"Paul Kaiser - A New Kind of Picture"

So this is an example of a piece that we made, Shelley Ashker and I, with Bill T. Jones as the subject and the movements derive from motion capture. So we record the movement of the dancer, we set it on a body, but we make the body look more like a hand drawing, a gesture drawing, than like a computer model. And there's an interesting interplay between media because you have a sense of the figure being drawn on the one hand, but also the figure inscribing, doing the drawing itself through its motions, as you can see here.
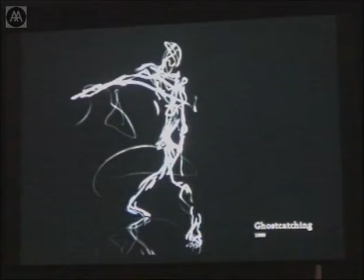The figure is both made up of a drawing in 3D as well as its trajectories through space, drawn and being drawn by movement.
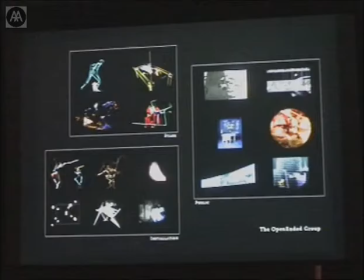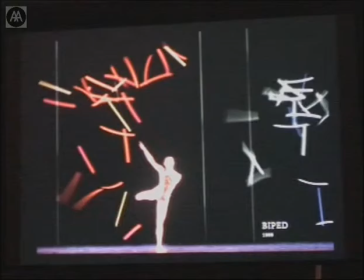In a work like this for the stage, also the same year, 99, with Merce Cunningham's group, we projected on a large scrim similar kinds of figures, although very often more abstracted like these.
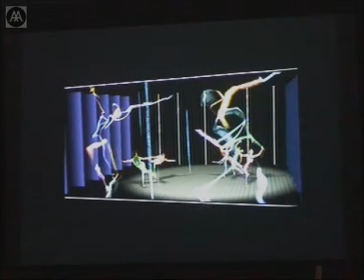This is our setup. We had a large scrim in front with the projections on them, and then the dancers in between, and then these strips of white in the back that captured or reflected back shards of the image in the front,
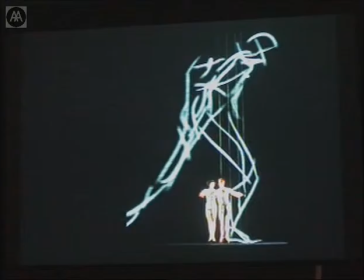the spillover basically. What that allowed us to do was to play with perceptual illusion, because although what we were doing was obviously a flat projection, the figures seemed to mingle perceptually in the space of the dancers.
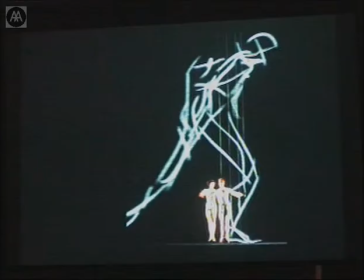So the naive members of the audience asked us how we did those holograms. It's interesting also to try to break down certain barriers between the virtual and the physical in pieces like that.
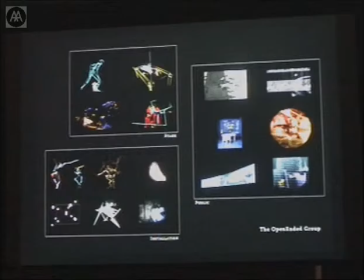After we had made that kind of anti-photorealistic piece,
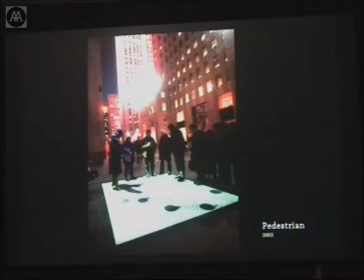Shelley and I made a piece called Pedestrian that embraced photorealism. We projected it directly onto streets starting in New York in four different locations. This being Rockefeller Center here, we project directly down it.
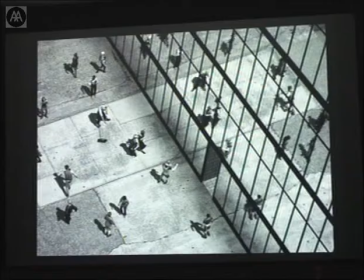And the compositions that we were making were very photographic, they're really about photography in some ways, Rodchenko and so on. And what was interesting about this though is not that the images work by themselves, but it was their combination with the physical
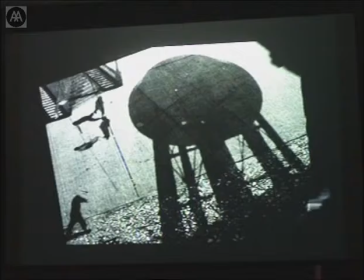projection surface that they met. So here's an example of a shot on the street where the image merges with the pavement itself.
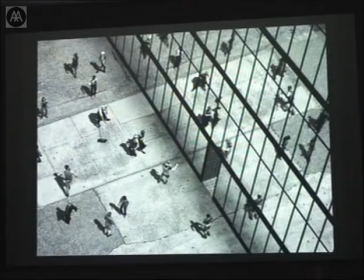And so the texture maps that you have in this image are confused with the real texture of the concrete and so on and so forth.
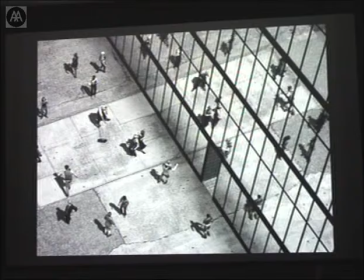We were also playing with, on the one hand, with photography, but also with the idea of computers themselves,
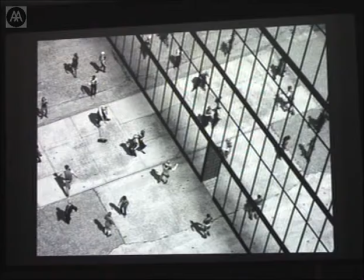so that the paving here, for example, is exaggeratedly large, so it looks more like a game board, perhaps.
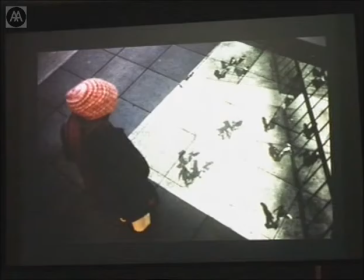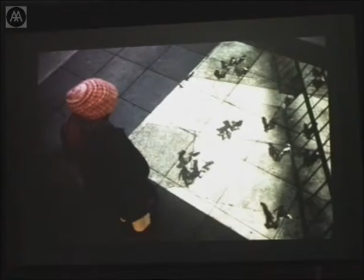And in the piece, the bystanders become elements of the piece, and Shelley puts it that the person looking over it is the skyscraper. We don't represent any skyscrapers in the piece. The people are the skyscraper.
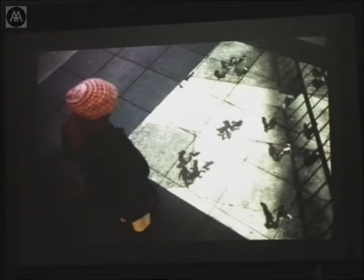And the nature of the spectacle really is that you watch the people
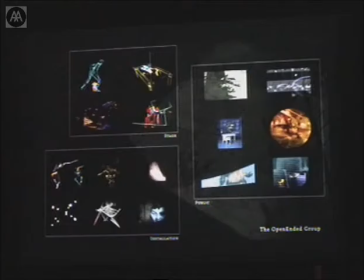watching the piece as much as you watch the piece itself. and their choreography is part of the choreography of the overall piece.
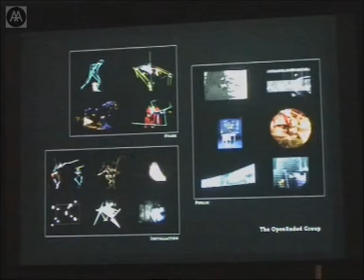So that was my rush through early work. I've skipped over a number of pieces to get to there.